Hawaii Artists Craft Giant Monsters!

My name is Kang Jae, and I'm one of the conceptual artists for Giant Monster Attack Hawaii. We actually have able to come up with ideas or concept and then be able to communicate that visually through whether it's graphics or sculpture and any other visual means or media.
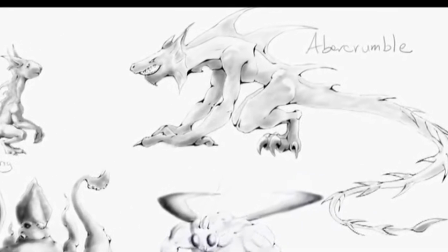One of the main one is Abercrombie, and he to me felt like a veteran,
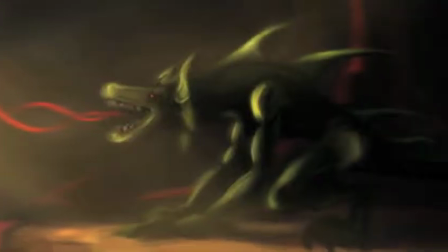someone who has a lot of experience in his whether
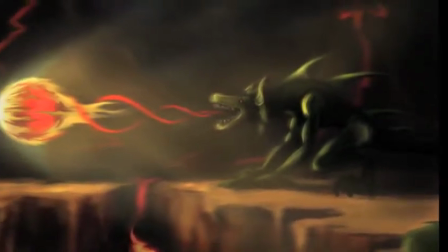for the film itself is to be to defend his kinds or to attack buildings or whatnot.
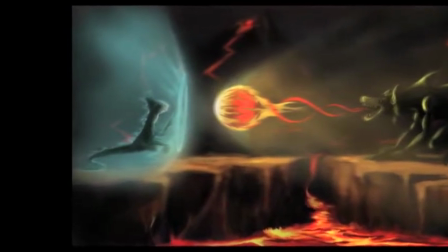Of course, the other one who is the protagonist is Zillabong, and to me, he's somewhat mirrors Abercrombie.
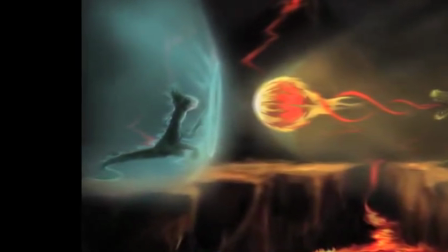For the concept, I tried to portray him as the same kind, or visually he looks similar,
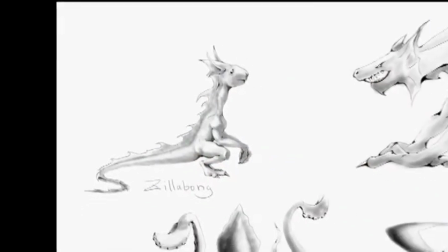but he's less developed and has a lot of potential to be really great.
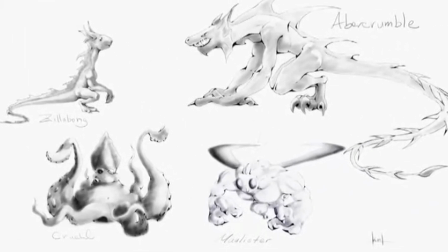And then, of course, there's Mollister, who,
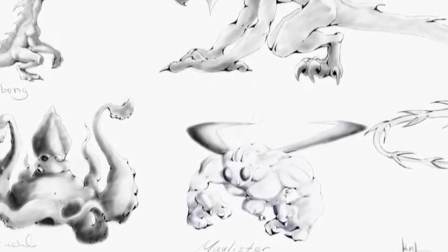based on the description of what the director wanted, I feel like he's the one who does not talk.
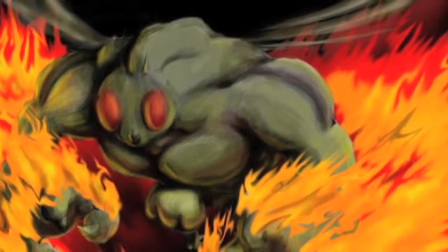He has a lot of strength and, but this one a lot of speed as well.
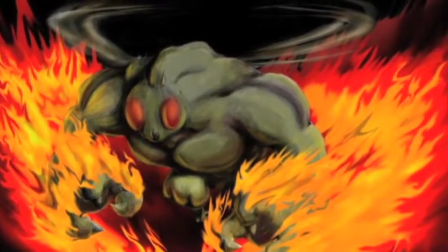So he's very difficult as an opponent to deal with, but at the same time,
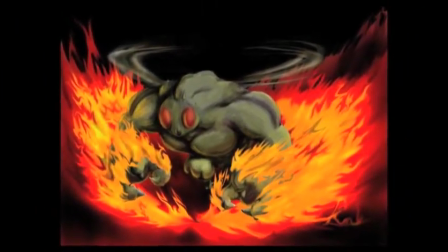I feel like he would follow the footstep of Abercrombie to every sentence that he says and stuff like that.
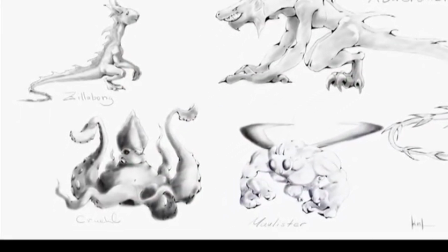And of course, the last one is Cruel. She is someone that is really,
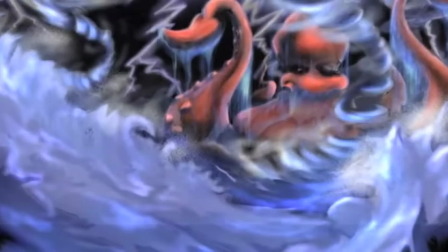really fat and very, in a certain way, especially with manners.
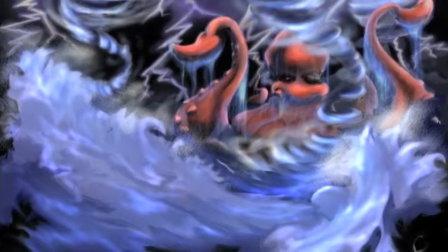When I think about him, he's very grotesque, sloppy, and that kind of stuff.
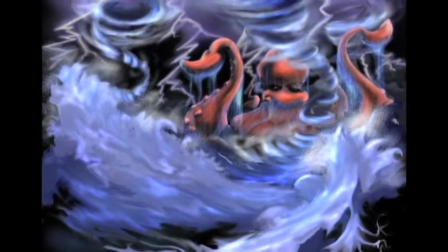So I guess a squid or an octopus really portrays some of those characteristics.
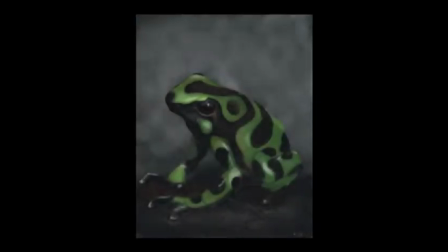This picture is of the black and green poisonous dark tit, and is one of my favorite animals in the animal kingdom. But at the same time, I think it has really beautiful color.
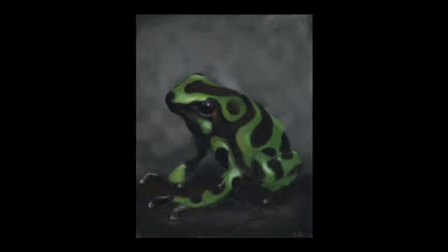It's something that sparked my inspiration to actually develop into digital as a tool to paint. So that's why it stood out to me. It's been a great opportunity to actually work with Dane and in this production. It's one of my first actually official production that I actually partake in, and it's a pretty amazing idea. I mean, I like to see these come to life, and I mean, I've seen clips and bits and part of it from Dane, and I think it's going to be big.
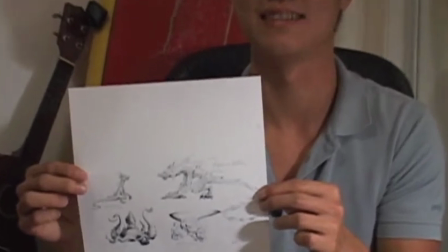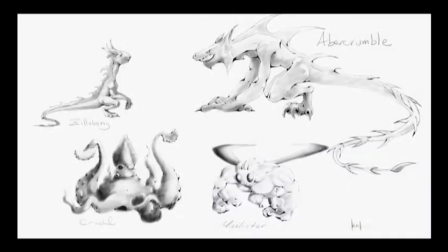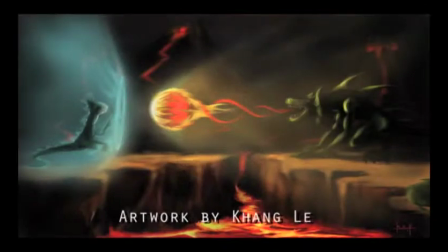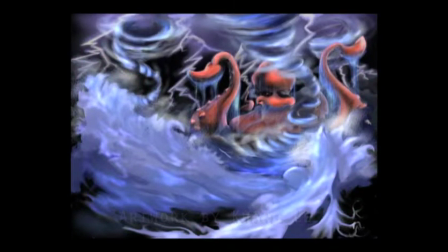My name is Giovanni Parks, and I work on visual effects for Giant Monsters Attack Hawaii.
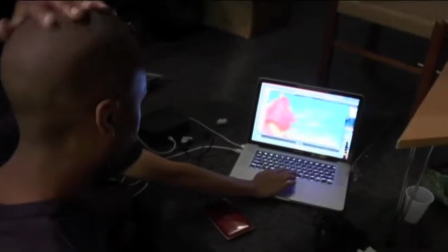I get the footage from Dane. It's usually 2 or 3 separate shots.
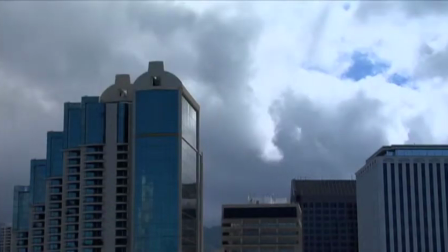It's the background footage, which in visual effects is called the backplate,
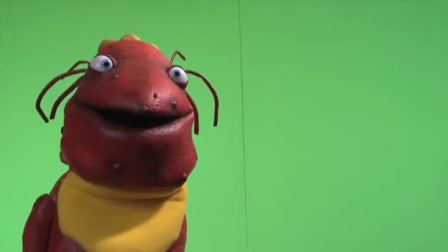and then the 2 images that need to be composited on, which are done in green screen. So I take the images into After Effects and composite them
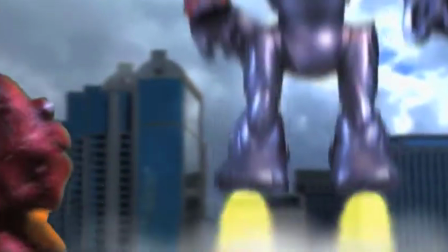onto the backplate, along with a little bit of a color correction and CGI where it's needed.